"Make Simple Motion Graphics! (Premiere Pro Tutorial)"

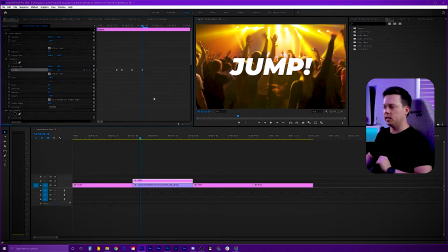So you should be left with something that looks like this. Once again, that's 5 keyframes forward.
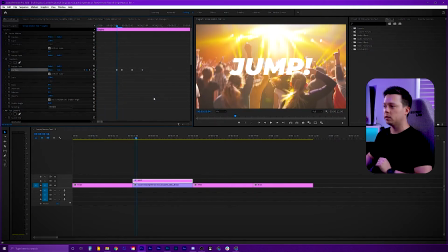1, 2, 3, 4, 5. 1 back. Back to our 5th.
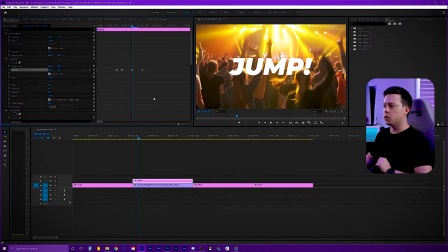2 forward, 2 forward.
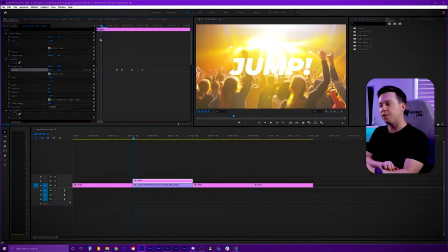So now that we have the skeleton for our little motion keyframes here, we can go ahead and drop in the actual positions we need. So I think for this scene, because it's jumping and everyone's jumping up and down, I kind of want the word jump to come from the bottom of the actual frame.
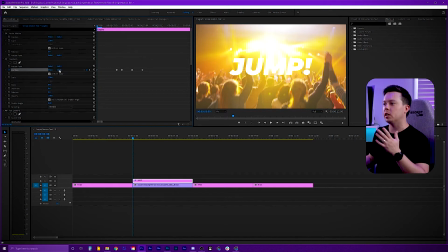So what I'm gonna do, from our first keyframe, I'm gonna utilize that Y position and drag it downwards. Now our 5th keyframe that we did, 1, 2, 3, 4, 5, that's our like anchor position.
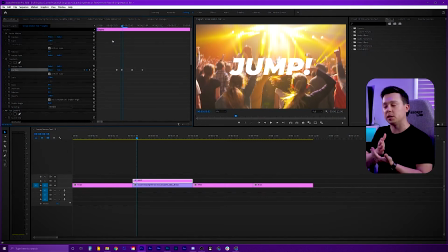That's exactly where we want the text to be when it's finished all its motion. So with that said, what I'm gonna do on the fourth keyframe is pull it back a little bit. So I'm gonna drag it down maybe about 20, 30 points.
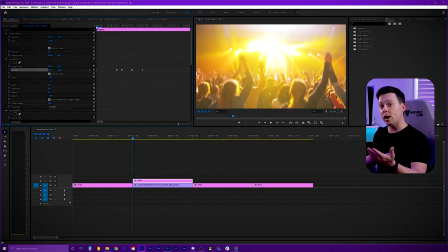So let's just say 560. So now we've simply got the jump word moving from the bottom to exactly where we want it to finish.
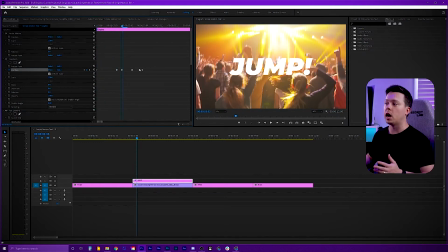What these last two keyframes are is that little bit of motion afterwards.
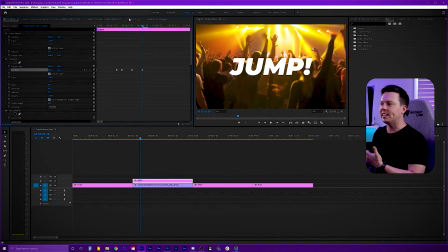Like I was saying before, I like my motion to seem a bit natural. It seems weird to me that something would fly in and just suddenly stop. That's kind of not how movement works for my eyes. I like to see something move in and there's a little bit of like elasticity. Elasticity? Elactousness? Oh my God, what's that word? My brain has literally just gone, is that a word? Is elastic a word?
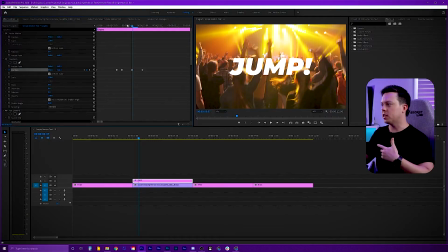You guys know what I mean. There's a little bit of bounce back, right? Every time I think of like motion in terms of editing, I always think of it like running. It would hurt quite a lot if you were sprinting in and then just suddenly stopped on the spot. It would also be super weird. So generally, if you're running really fast and you know you're about to hit the point where you need to stop, you slow down a little bit. And maybe once you get to that point, you also kind of like go a little bit forward, maybe walk it back to where you want to actually stop.
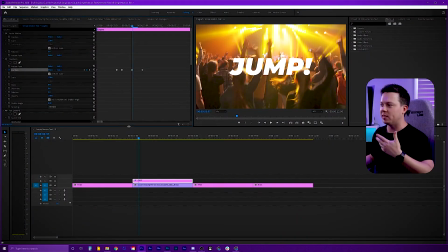So that's kind of like where my head goes when I think about this kind of movement. So this is essentially our runner.
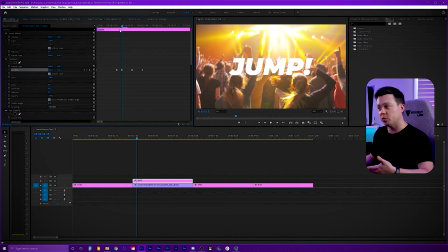We're sprinting, we're slowing down, we get to the point we actually want to stop at, we take a few steps forward, and then we walk it back.
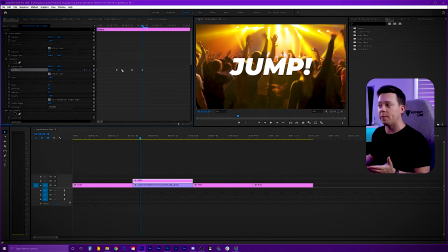So this last keyframe is also the same as our fifth point. It's also another anchor point.
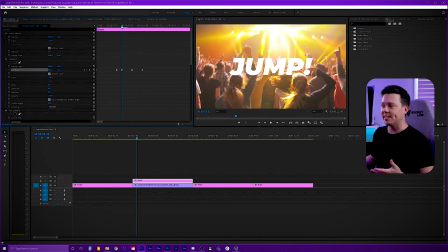So what I generally like to do with this, again, it's kind of like our fourth. We want to walk it forward a little bit.
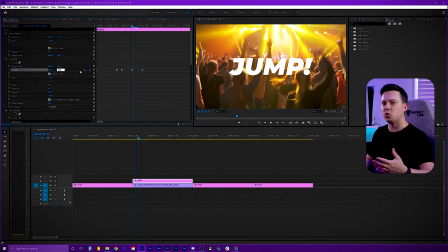So I'm gonna do something maybe like 520. I always think that 20 or 30 points difference is probably a good place to start. And then we're gonna make sure that this comes back to our 540 anchor point, which it does.
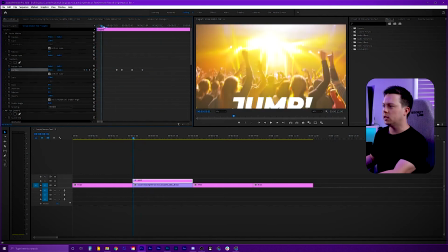So now we've got something that looks like this. We can see that we go in, we slow down, there's a little jump, and it finishes.
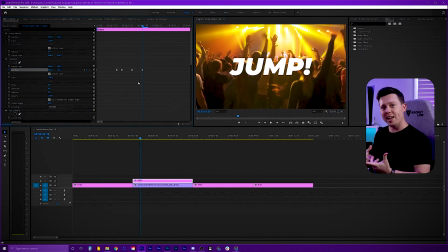So now that we have our formula, I can kind of start tweaking this a little bit. With big text, I always say make those points a little bit bigger in size in terms of the difference.
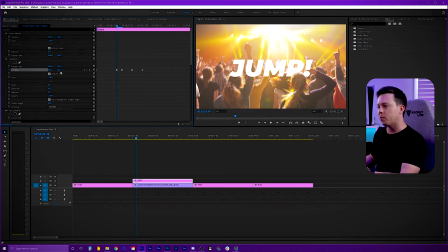So our second keyframe, I'm probably gonna make this something like 600.
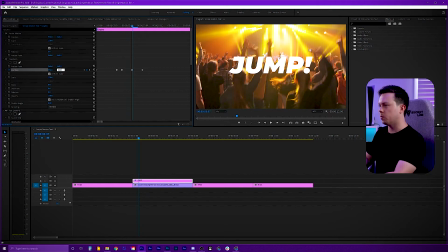Our walking forward point, I'm probably gonna make something more like 500, and then it snaps back.
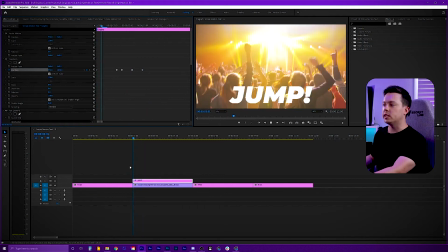So now we can see that this movement is a lot better.
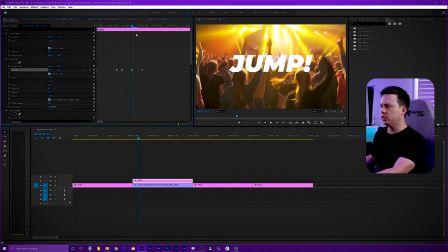Every point is a little bit more obvious, especially that jump at the end. I think that's kind of key, at least for the movement that I like.
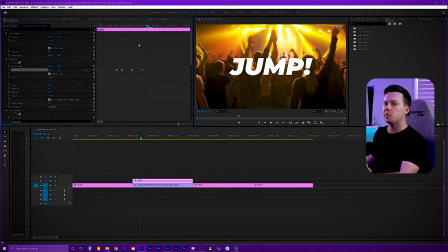Seeing that little bit of a bounce back just makes it something a little bit different than a straightforward cut once it lands in place. And that's it, guys. That's essentially the whole trick, the whole formula that you need to do to get some great motion graphics into your videos.
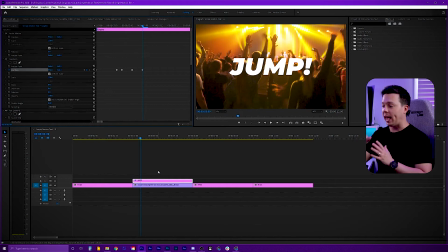I can now go ahead, add more text into our timeline, add some motion to it, and get something looking pretty good.
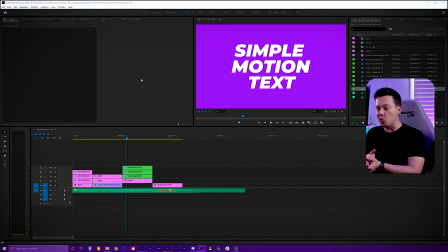So I've gone ahead, added some more text, added some more motions, tweaked everything just a little bit, and now we're left with this.
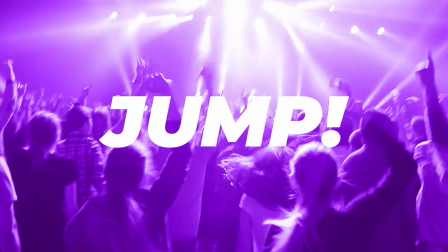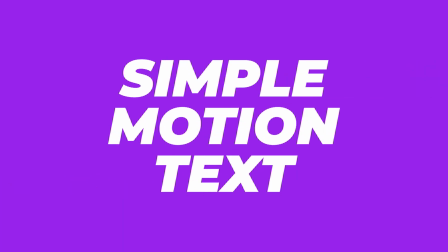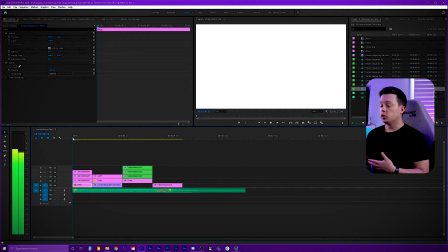So it's looking pretty good. All we've done is apply that skeleton we made before, and we've just changed the X and Y points to fit the direction we want the text going in.